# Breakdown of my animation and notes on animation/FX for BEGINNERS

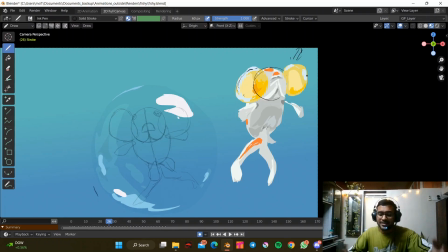I wanted to make it look artistic and just going crazy with the ideas. So yeah, and so yeah, the light is from there. So I assume then all these areas are gonna be in the light, and that is why this area is light,
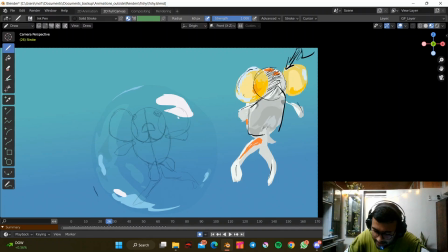and the area which is not capturing the light is this much area, this area. Okay, and the rest is in the light. If you see these areas, they are in light. Also about the fins generally, they have a thin lining,
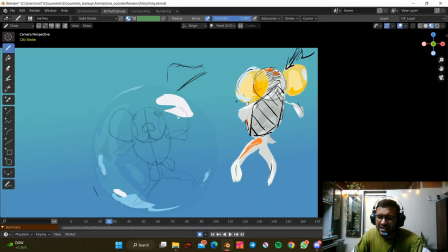so they capture light from whatever source they can, because they are transparent, and they generally get lights, to be honest. Yeah, just try to observe it. I mean, that's what I observed. So yeah, so this is the basic breakdown of the colors that I chose,
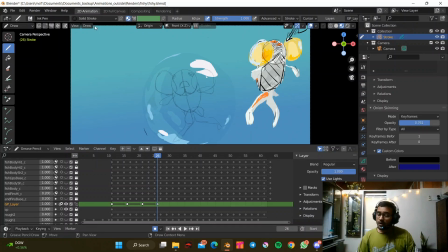and you can keep it as simple as you want to, or you can make it as complex as you want to. It's totally up to your choice. So yeah, Now I'm gonna wrap it up this video like real quick since the explanation is done. It's time to do some magic. Let's hide this layer.
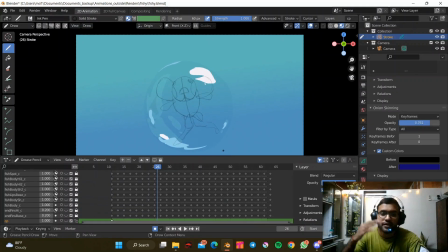Now if you see, I'm gonna I'm gonna turn on the layers one by one and you will see what I'm talking about. So yeah, let's go with end fins.
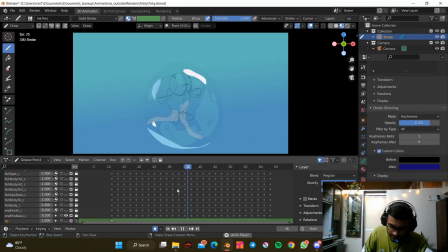So this is the end fins. You see that white layer popping down. So I filled it with the base layer, and on top of it I added the highlight, assuming that the lining is what you know,
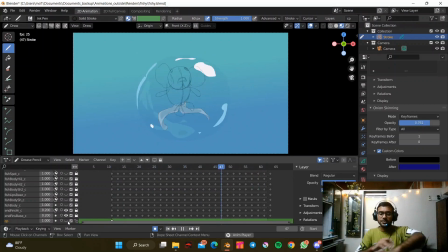capturing the light from the source, and also to show these folds that you see. Where is it? Where is it? Where is it? See these folds. Let me just zoom in.
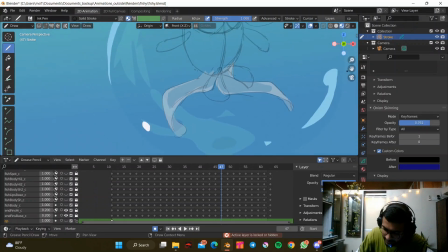These folds that you see, I hope you can see my cursor right now. So yeah, just to suggest that it's bending.
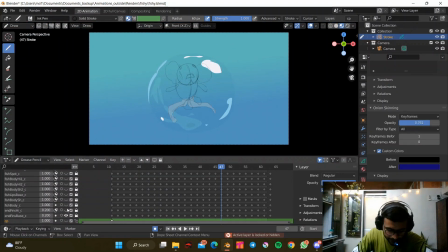If I don't, then see it's all flat, and that doesn't look good. Okay, so yeah, then there is the fish body I did. This was the fish body, and on top of it I'm building everything. So if I play it, this is what it looks like.
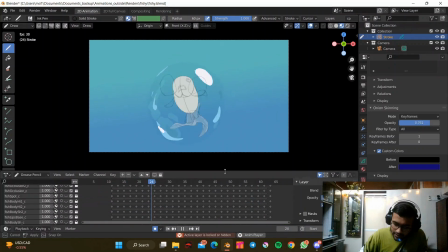I think I should zoom in a bit so that everybody is able to see what I'm talking about.
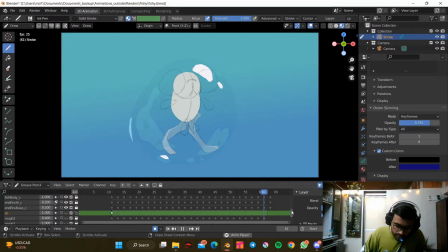um Correct. So yeah, on top of the fish body, as I discussed before,
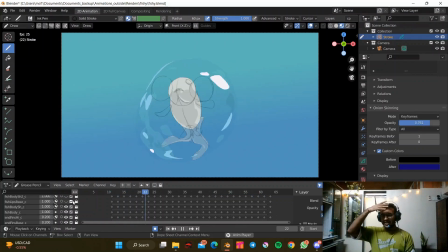there is this one shadow which is capturing the light, and the light is hitting the surface. So these are the shapes. Very random. So also the trick was that since it's a bubble, like it's vaguely assumed that, you know, I'm gonna go with the idea that everything is moving.
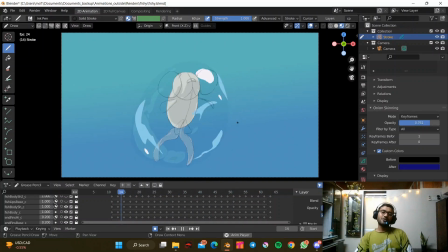It might have made it little chaotic for some people, but to be honest, I'm okay with it. Maybe some other day I will stick to the shapes of the character I'm doing someday.
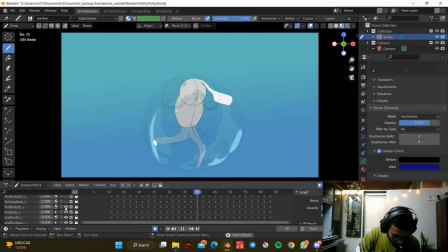And then body shadow is done. Then I added the body shadow 2, that is another layer, just to add more, show it more 3D. Okay, now I have added another layer which is highlights.
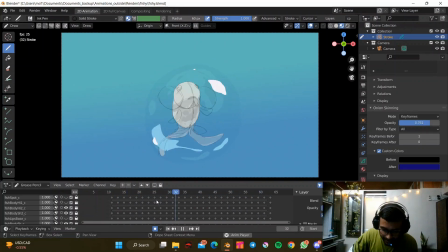Ha. I hope you are able to see.
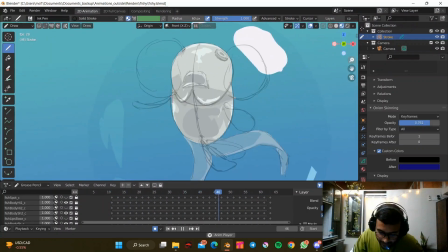One second. Yeah, this is the layer. So if you see here, this is the highlight layer I'm talking about.
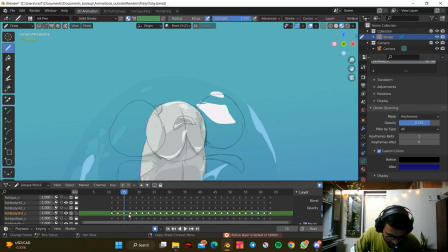Why am I not allowed? Shish, shish. Yeah. For some reason I'm unable. Oh, I have applied a mask on. Shit, I've totally forgot. Never mind. I hope you guys are able to see my cursor. So yeah, these white layers that you see are the highlights.
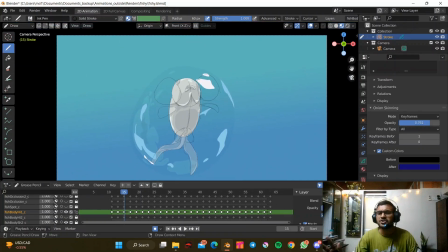Again, they are not following a particular shape. It's just that they're following the structure that I've animated before. So yep. And then there goes my another highlight on top of it. Then there goes my fish spots. Ha, that looks pretty cool, like all white shaped fish, and then there are spots on it.
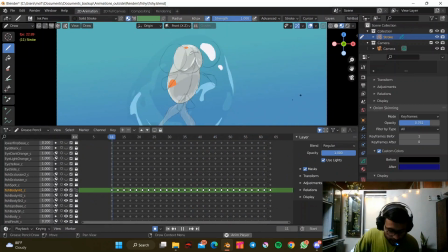Occlusion and all I will turn on in the end. So let's slide to eye.
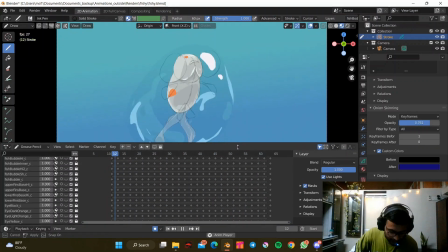Yep. Let's see, take a look at how eye looks like when we actually color it.
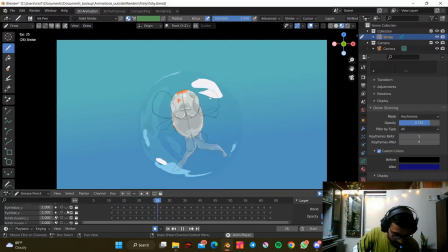So for the eye, I did like basic layer.
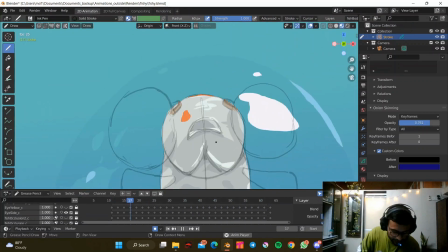If you see for the sides over there, then I animated a base like top cylindrical.
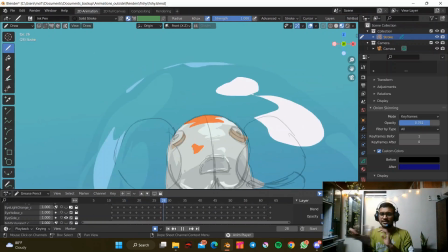So it's like a cylinder, and from the sides is this. It's like a very small cylinder with the sides and then the top surface.
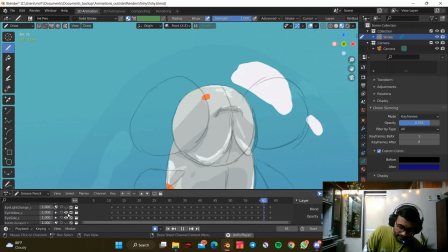So this is the eye yellow. Then on top of it, I added another lining to it.
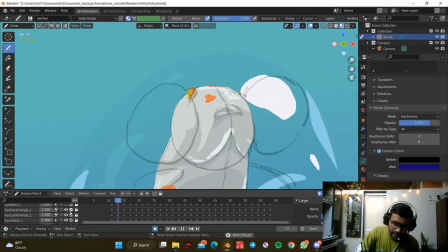Then on top of it, I added a dark orange just to make it more realistic, you know, eyelining, and then the orange color. So it's a like mixture of yellow and orange and dark orange and the sides too much. So yeah, okay.
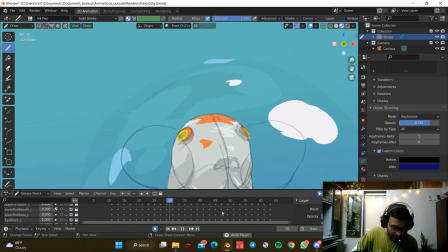That being said, mm, mm, mm, and the major part which makes it look like an eye, the black color in mid.
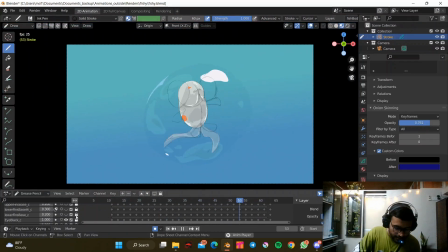So yeah, that was about the eyes. Then I added the fins, low fins base. I think you are not able to see that properly. But wait, something is wrong with this. What's wrong with this?
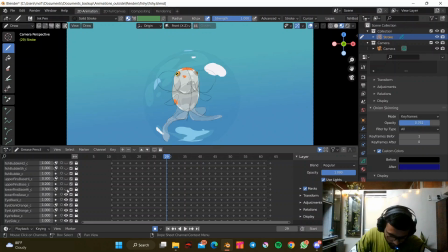Interesting. Oh wait. Correct. So this is the lower. I'm just gonna turn on the opacity for now. So see,
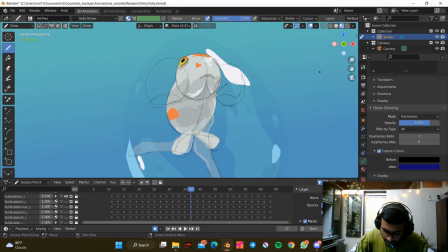also see one more thing that's quite interesting to note here is these fins are not really following the rough animation that I did. So what happens is when I'm cleaning up, I notice a lot of things like how the fish structure should be following the fins,
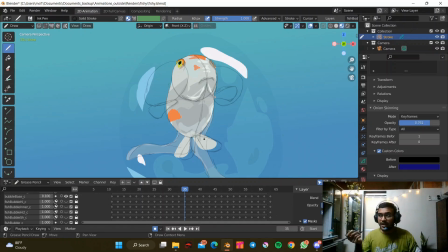but even in the structure that I did refine, I didn't go that tight on it. Okay, so I'm constantly looking for mistakes whenever even I'm coloring it up. I am keeping an eye out for that. If I feel anything is wrong, I immediately go there and fix it before it's too late, obviously.
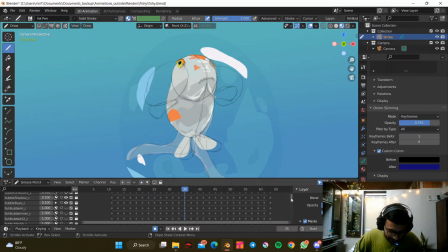So yeah, I fixed that. Now turn down the opacity again, back to what it was, and I added a highlight layer to it.
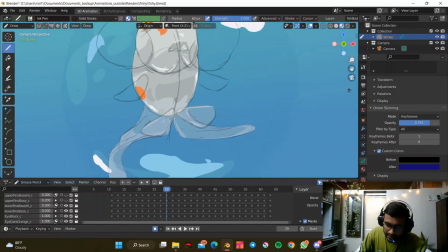This this is the highlight layer I'm talking about. Okay, I did the same for all of them, so I'm just gonna quickly turn on all of them.
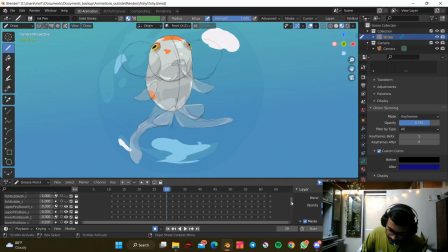Highlight upper fins and then highlight lower fins. Lower fins I already did, so amazing. And then we go to bubble, favorite part.
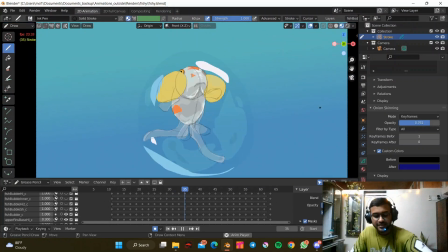Ha! So this is the bubble that I did. So it's like a base layer.
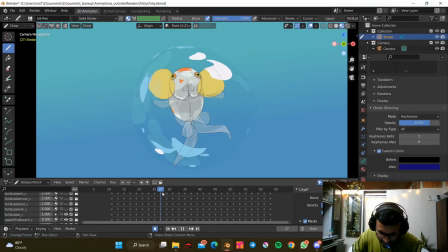Even if you see here, I'm pretty sure I did fix some things here and there, or maybe it was just too tight. I think bubble is like a very manipulative shape, so I think I didn't fix anything here. So and then I added the shadow as we discussed before, and then there's an highlight which I talked about.
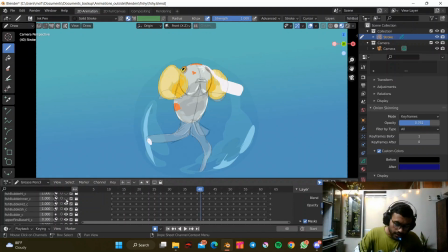Like whenever there is an overlap, it tends to have a more saturated color. And then there is bubble inner, from where the bubble generates in the fish. Let me just play it before it's get
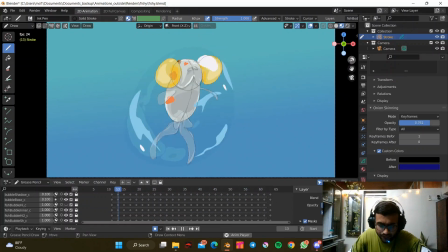um you see that once I turn off the layer which is the line layer, you will see what I'm talking about. um and then I added a highlight to it.
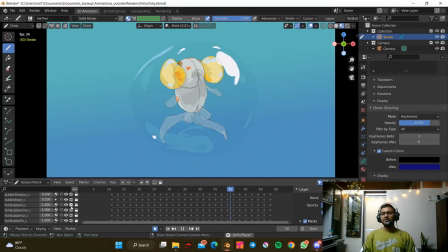I kept it blue. I could have kept it white, but I didn't wanna steal attention from the uh bubble, like the main bubble that is trapping the fish inside it. Okay, now quickly, we are almost there.
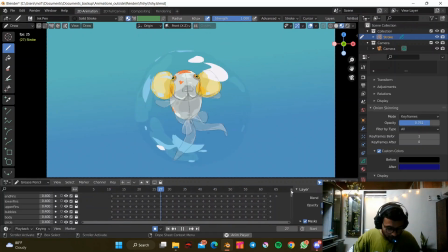Please, please, please, and I won't take any longer. So once that is done, all of it is done. Lips, lips base. Very small, minute change you will notice, but yeah, it's there.
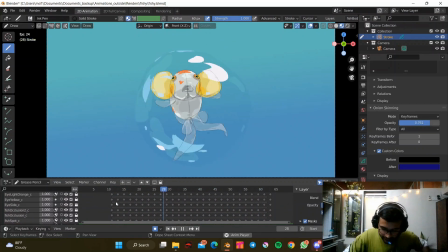And then there are another one, two, which is the layer that I turned on just now is this layer.
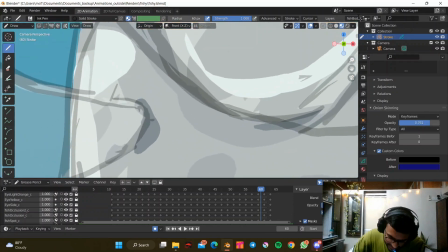This layer that you see. This, this, this. See, open your eyes. Open.
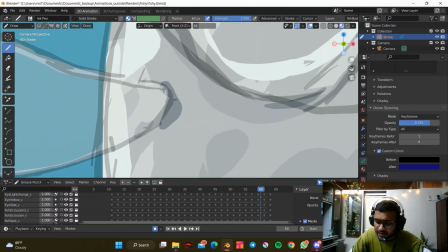If you're sleepy, if you're sleeping right now, please open your eyes.